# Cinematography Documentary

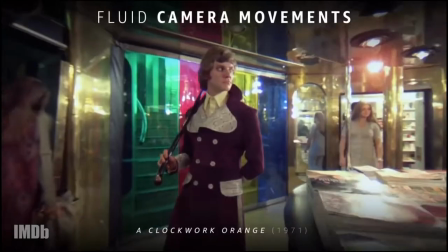(8:18)
In 1956, Fluid Camera Movements, first seen in the film The Killing.
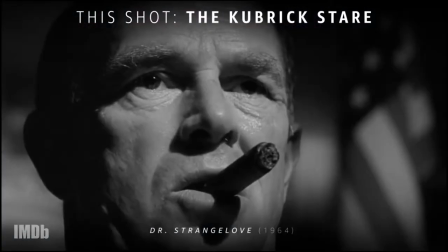(8:25)
In 1957, The Kubrick Stare, first seen in the film Paths of Glory.
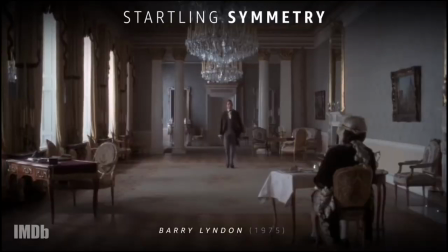(8:33)
In 1957, Symmetry, also first seen in the film Paths of Glory.
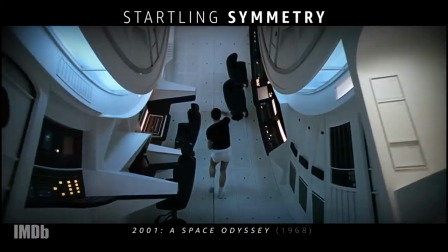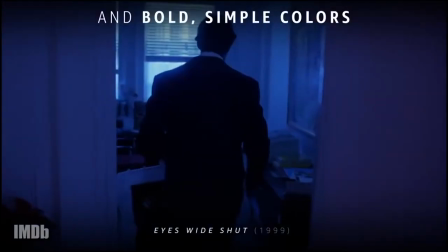(8:47)
In 1968, Bold and Simple Colours, first seen in 2001, A Space Odyssey.
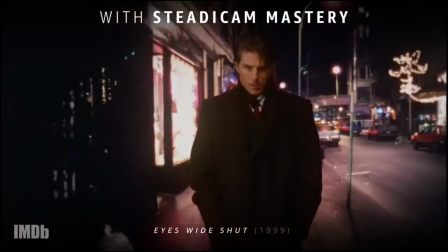(8:57)
And in 1980, Steadicam Mastery, first seen in the film The Shining.
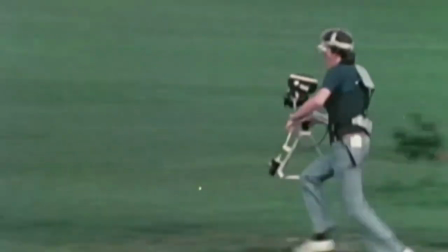(9:05)
In 1975, the Steadicam was invented. It's a camera stabiliser for motion picture cameras.
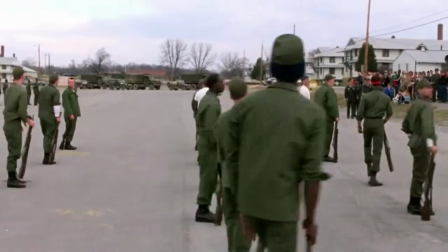(9:11)
It creates smooth shots even when moving over uneven surfaces.
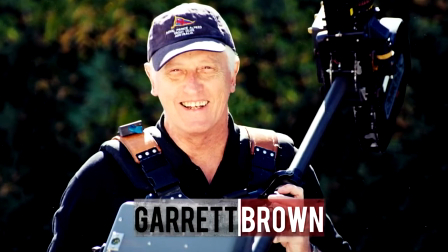(9:17)
The Steadicam was invented by cameraman Garrett Brown in 1975.
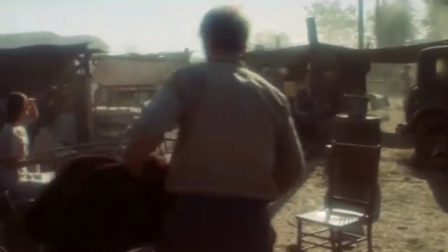(9:22)
The Steadicam was then first used in the film Bound for Glory in 1976,
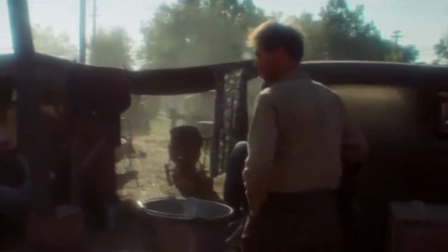(9:28)
allowing Wexler to win an Oscar for Best Cinematography that year. The Steadicam also played a huge role in the film Rocky.
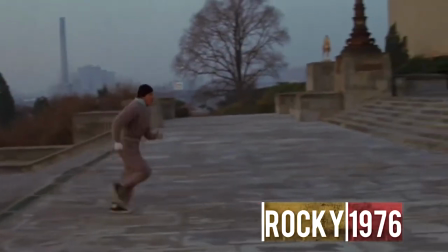(9:37)
It was used to film most of the Philadelphia training sequences and the run up the flight of museum stairs and also in fight scenes.
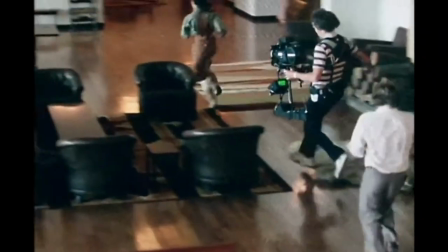(9:47)
In 1980, in the film The Shining, the Steadicam was also used.
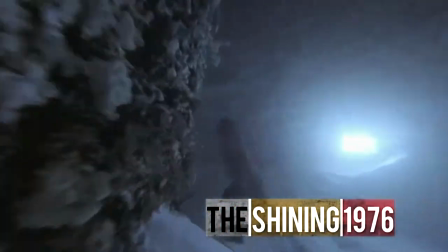(9:53)
However, Stanley Kubrick asked for the shot to be from just above the ground,
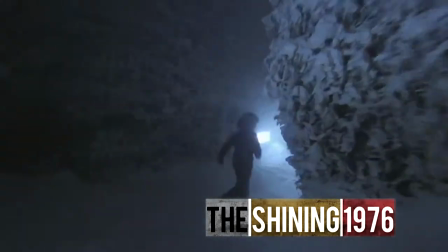(9:57)
which led to the development of the low-mode bracket, allowing for more creative angles.
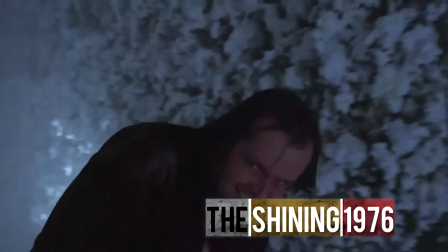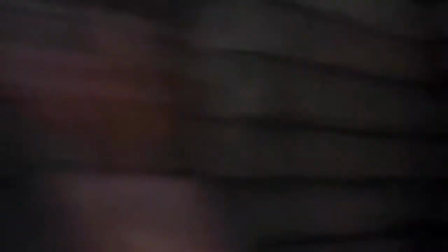(10:08)
Before the Steadicam, a director could only choose from two different types of shots. the
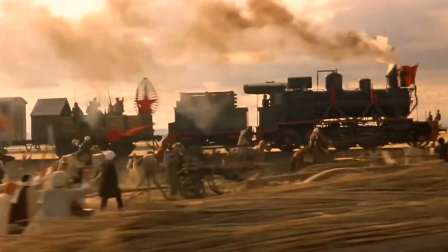(10:15)
first being the camera was handheld by the camera operator and
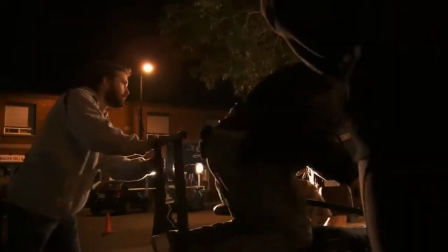(10:19)
the second being the camera mounted onto a dolly then wheeled along some tracks so
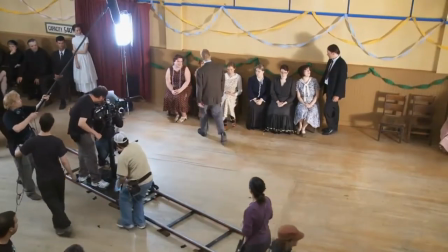(10:25)
the invention of the steadicam merge the two already existing options together even though
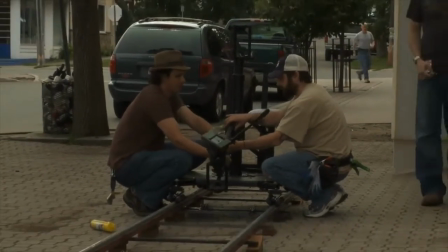(10:30)
the use of the dolly when filming is time-consuming it also plays a huge part in some of the most well-known
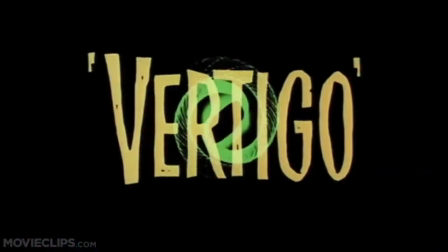(10:36)
films for example vertigo this was the first time that the dolly zoom was used.
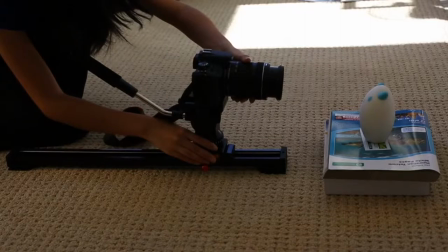(10:43)
The dolly zoom is when the camera dollies in while zooming out or dollying out while zooming in.
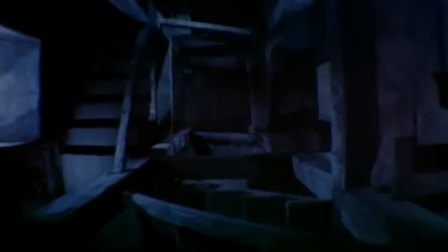(10:50)
In the film Vertigo the dolly zoom is used when the two characters are walking up the stairs,
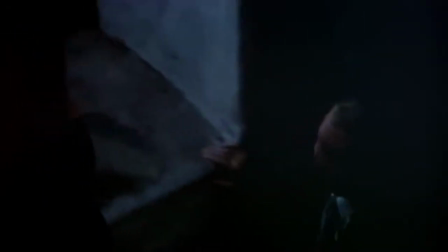(10:56)
then the man looks over the handrail to see how far they've got,
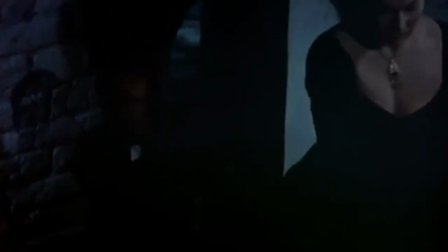(10:59)
then the dolly zoom effect is used to give the distortion of the staircase below to show dizziness.
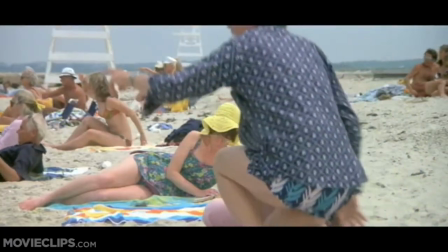(11:10)
Another film that the dolly zoom has been used in was Jaws.
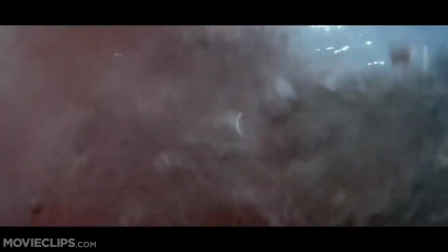(11:15)
It was used by Steven Spielberg in the scene when the shark was first sighted to show the character's reaction to the first shark attack.
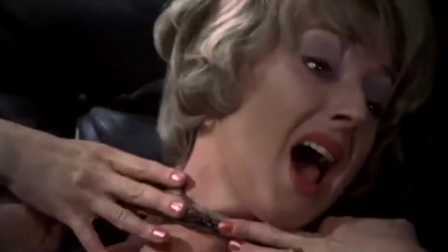(11:22)
Both Hitchcock and Spielberg have used cinematography to give viewers the immersive experience through their films and this continues to the present day.
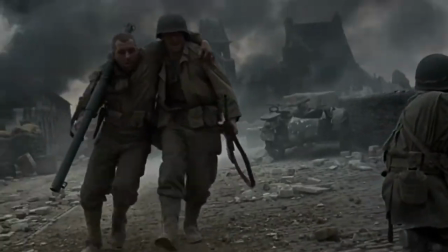(11:31)
Leading us back to one of the films we first looked at that was Saving Private Ryan. This is echoed in the 2018 Oscar-nominated film Dunkirk.
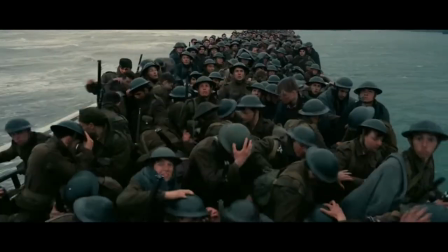(11:40)
The whole film was shot on large format IMAX cameras, achieving an immersive quality image,
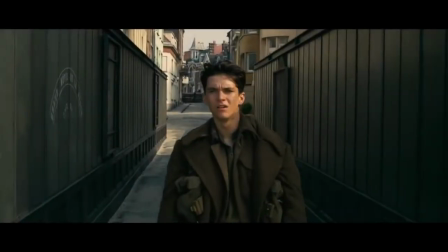(11:46)
allowing the viewer to have a good sense of the imagery in both large panoramic scenes as well as close intimate scenes. And I think cameras obviously have changed dramatically. You know, shooting on a DSR, Yeah, fantastic, brilliant picture, you can get an HD quality picture and then more expensive motion picture cameras, you know you can buy an Ursa for instance which is made by Blackmagic for a couple of thousand pounds, which is a 4K camera, you can buy for 5,000 pounds and that was just unthinkable, you know 10 years ago.